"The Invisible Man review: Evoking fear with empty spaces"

Where are you? Show yourself!
In 2020, The Invisible Man begins with the woman. He's married. Elizabeth Moss plays Cecilia, married to a brilliant optics inventor named Adrian. Writer-director Lee Whannell sets the tone from the opening frame.
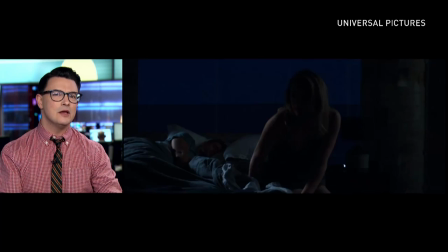We see Cecilia waking in Adrian's beautiful but eerily empty house.
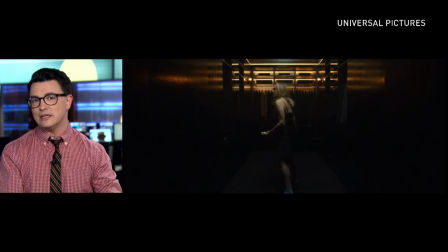The music and pounding waves accentuate the tension. This is a woman in flight,
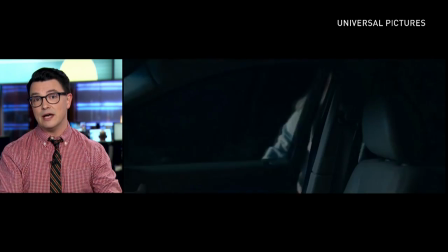prepared, determined to escape her abusive husband, who almost stops her.
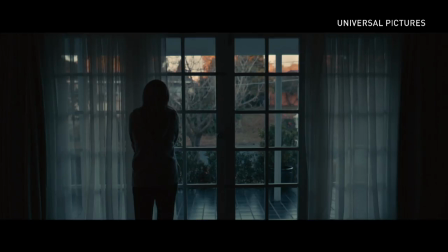In the days after staying with her sister's friend, Ma shows us the effect of the abuse.
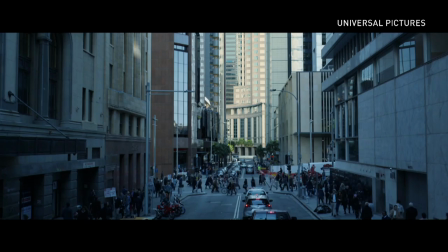She's hollow inside, still recovering from the ordeal. And then she gets the news, Adrian's dead.
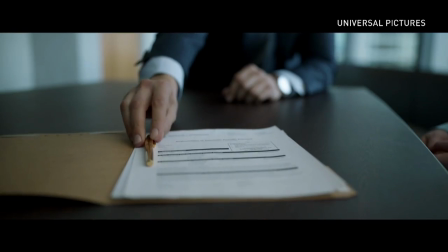What happened to him? He cut his wrist. Per his final wishes, you're getting five million dollars.
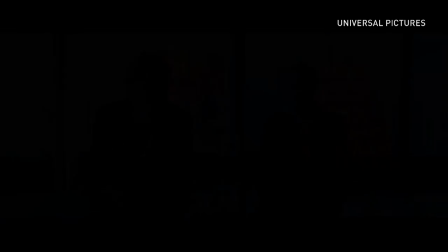Contingent, of course, on the fine print, it can't be ruled to be mentally incompetent. But before we get back to the story, let's take a look at how the team behind this Invisible Man is different.
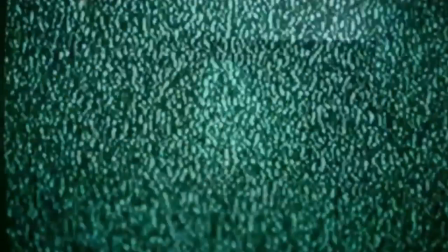Director Lee Whannell comes from the horror world and has worked with the Saw and Insidious franchises.
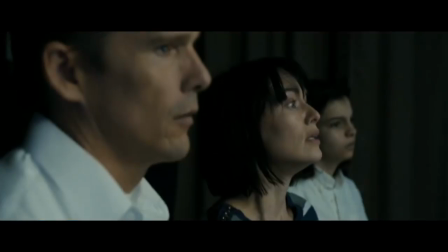The film also comes from Blumhouse Studios, known for movies such as The Purge or Get Out.
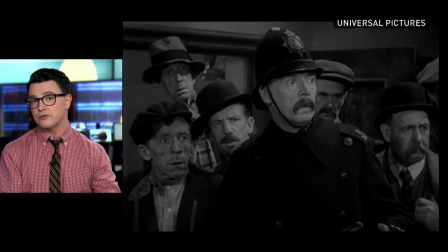And this is a bit of a change for Universal Pictures, who own the rights to the Invisible Man,
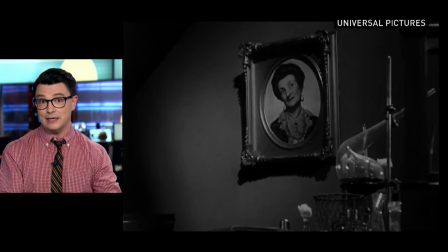who first appeared on the screen way back in 1933.
Are you satisfied now, you fools?
For years now, they've been trying to develop their classic movie monsters into their own interconnected cinematic universe. But after expensive messes like The Mummy...
I saw her. It's real.
There's a new, and I'd say smaller and smarter approach.
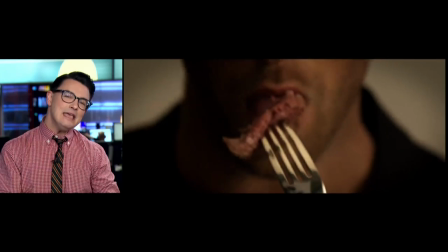In this monster movie, the biggest special effect is our mind. Even with Adrian's death, Cecilia still suspects she's being watched.
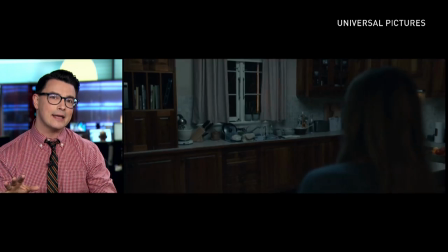And this is where the director pulls back and lets the empty spaces do the work for him.
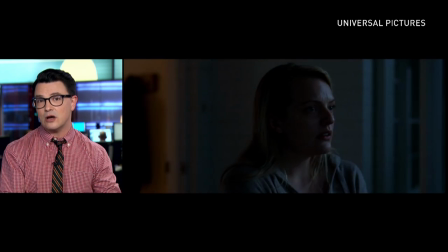At first, the signs are incredibly subtle.
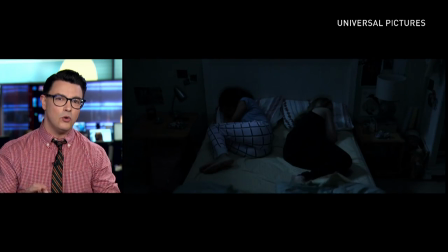An exhaled breath, the sheets being pulled back, an impression on a chair.
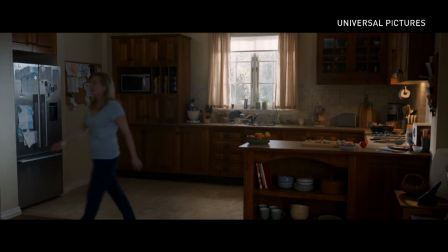Give the audience a wide shot of a kitchen, and you can't help but interrogate every object with your eyes, looking for that change.
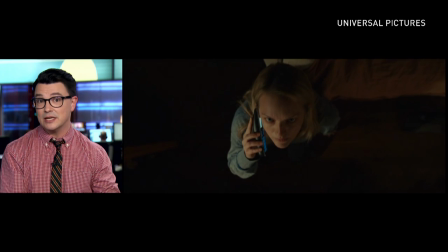What makes it all the more effective is when Cecilia starts sharing her suspicions, it sounds absurd, like this moment with Adrian's brother.
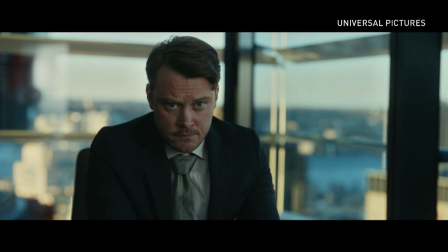You know exactly what I'm talking about. He's not dead.
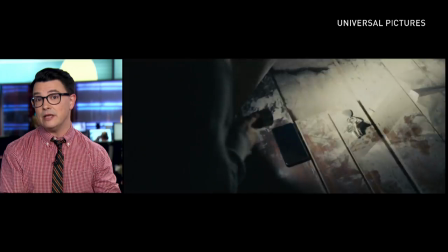I just can't see him.
Then, as Cecilia finds evidence, the story raises the stakes.
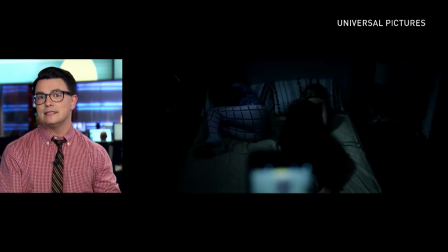This is gaslighting taken to the extreme,
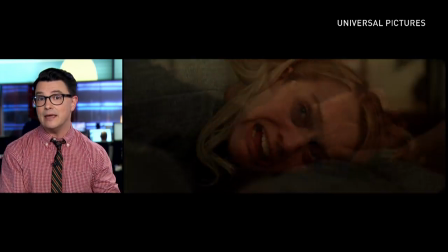as the Invisible Man conspires to make Cecilia's claims look not only delirious, but dangerous.
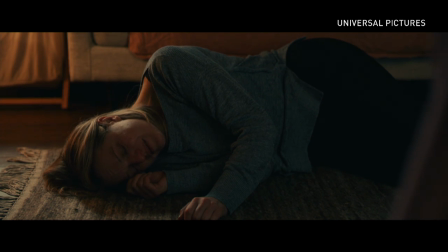I think we'd get kicked out and have a little girls' night, eat some cake. Yeah, I do like cake.
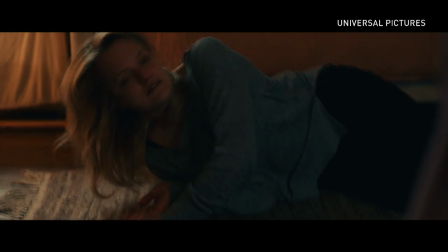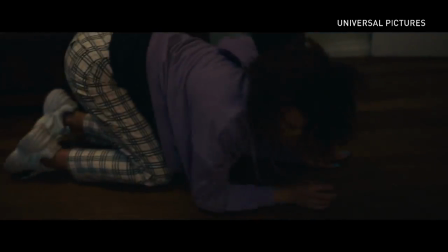Oh my God! Sydney, are you okay? Why would you just stop, stop!
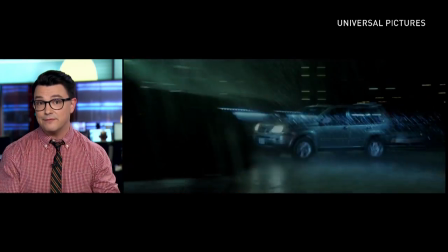Again, the story doubles down with Adrienne inflicting the most intimate abuse possible.
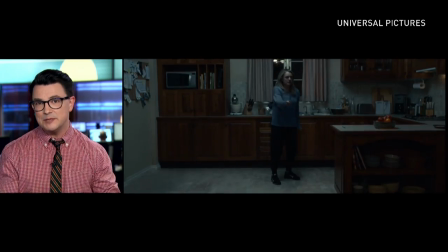In the age of Me Too, by switching the Invisible Man's focus to a woman's ordeal,
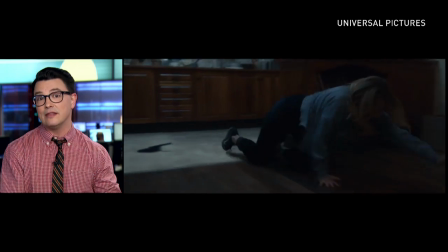the horror story has an unsettling sense of relevance, but it wouldn't work without Elizabeth Moss.
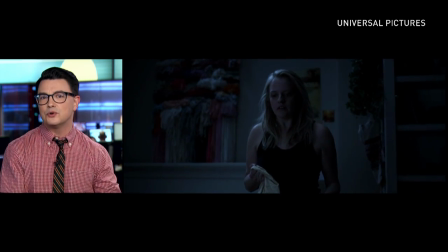At the beginning, she's mousy and withdrawn, but as with so many of her performances,
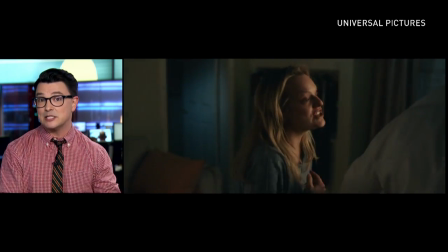there's this spiky intensity there, especially as she gets the Predator in her sights.